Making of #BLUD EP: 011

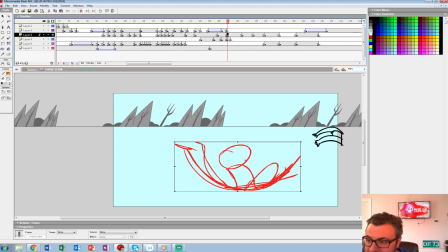4503s
So she kind of jumps on him. We're going to skid out a little bit, and we'll add some more debris there.
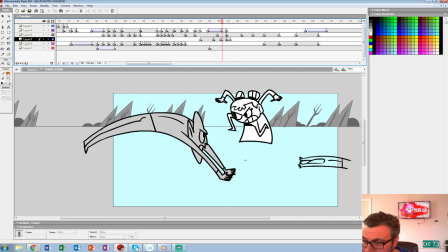4512s
Let's put that guy in the background too.
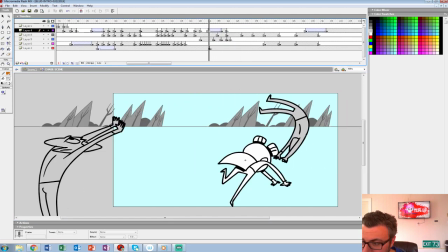4521s
So that guy bounces off.
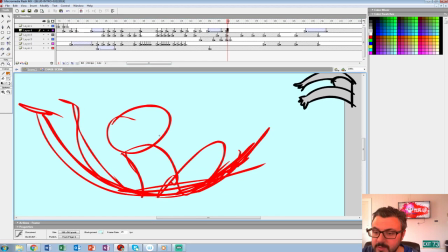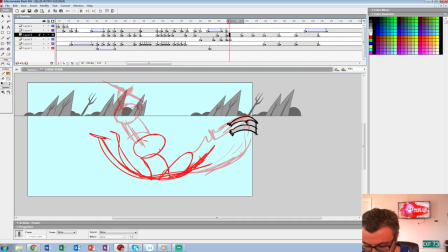4530s
Land on him.
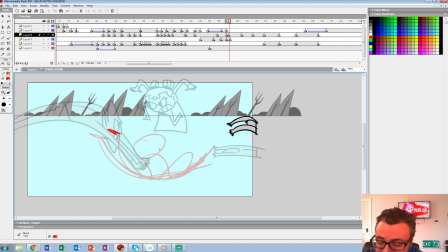4539s
Always tons of distractions. We go all day with no distractions, and then when we do something live, this always happens. Eddie is better than what we were doing. Oh yeah, gosh.
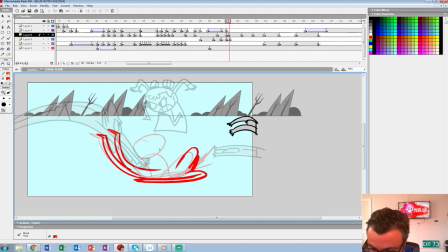4555s
Oh man, we've had some jobs this month. Very difficult jobs.
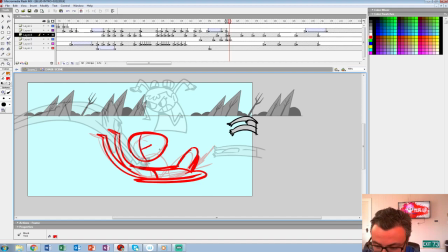4569s
It's also one of the first times I felt like in the studio's history that the weeks felt longer. Like it usually wouldn't. I don't know if you guys feel this way, but and at a studio, when we started running a studio,
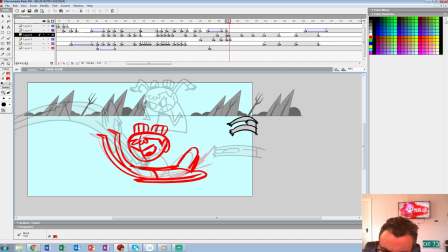4585s
I remember working at a studio and never really feeling, I mean a little bit when there was time crunch and stuff, but where it's it's Friday like today, and we're like, oh man, we didn't, we didn't have enough time this week to do it.
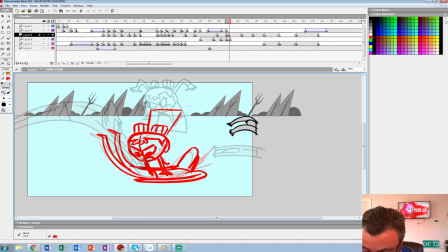4604s
I wish it was Thursday. I wish it was Wednesday. Stuff like that. But like the last few jobs, I've been like, oh man, it feels good to be Friday. I'm gonna have her stop on that.
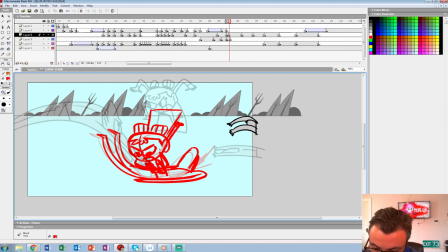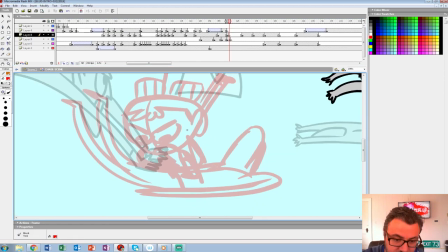4633s
Yeah, in the last couple jobs, just a lot of revisions.
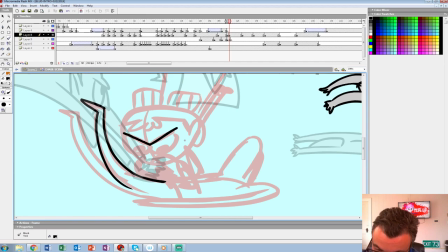4644s
A lot of back and forth. You'd think you'd be done, and then nope, starting over. It was tough.
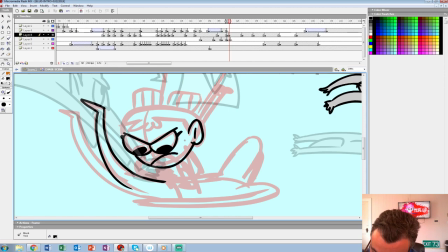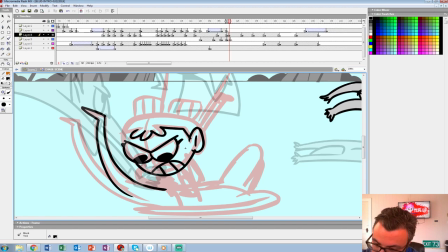Alright, so I'll add a dust debris path on this one too.
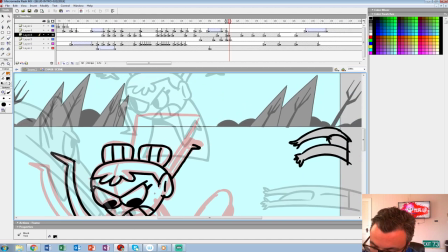4675s
Since we're kind of moving, you want it to feel like the impact of her smashing this guy into the ground.
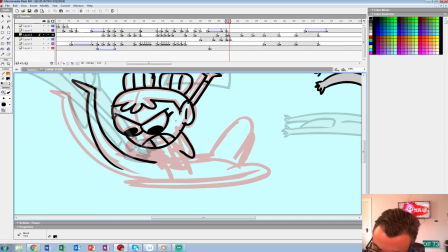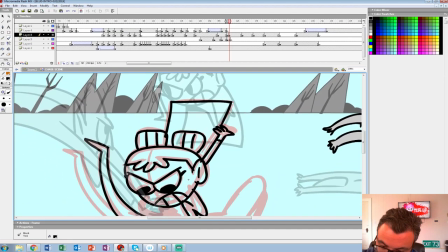4697s
Maybe her hand will go like this. It's a better silhouette.
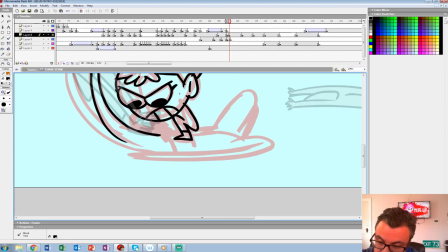Let's see.
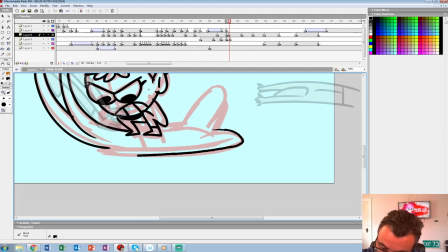4712s
His arm flops down.
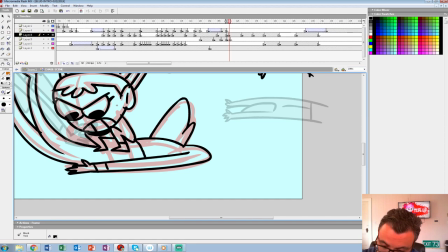We'll just add a shadow here so we know she's on top.
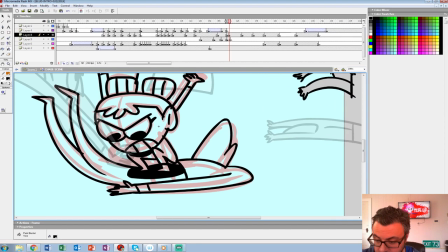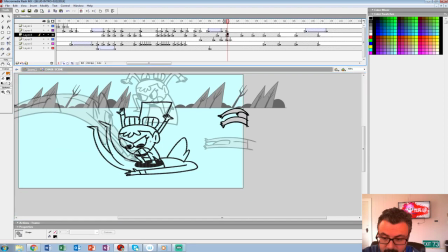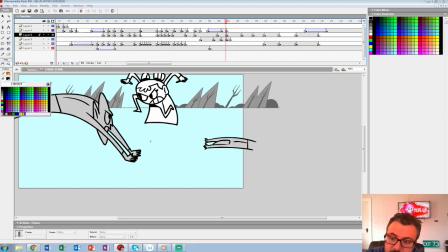4739s
Alright, that's working a little bit.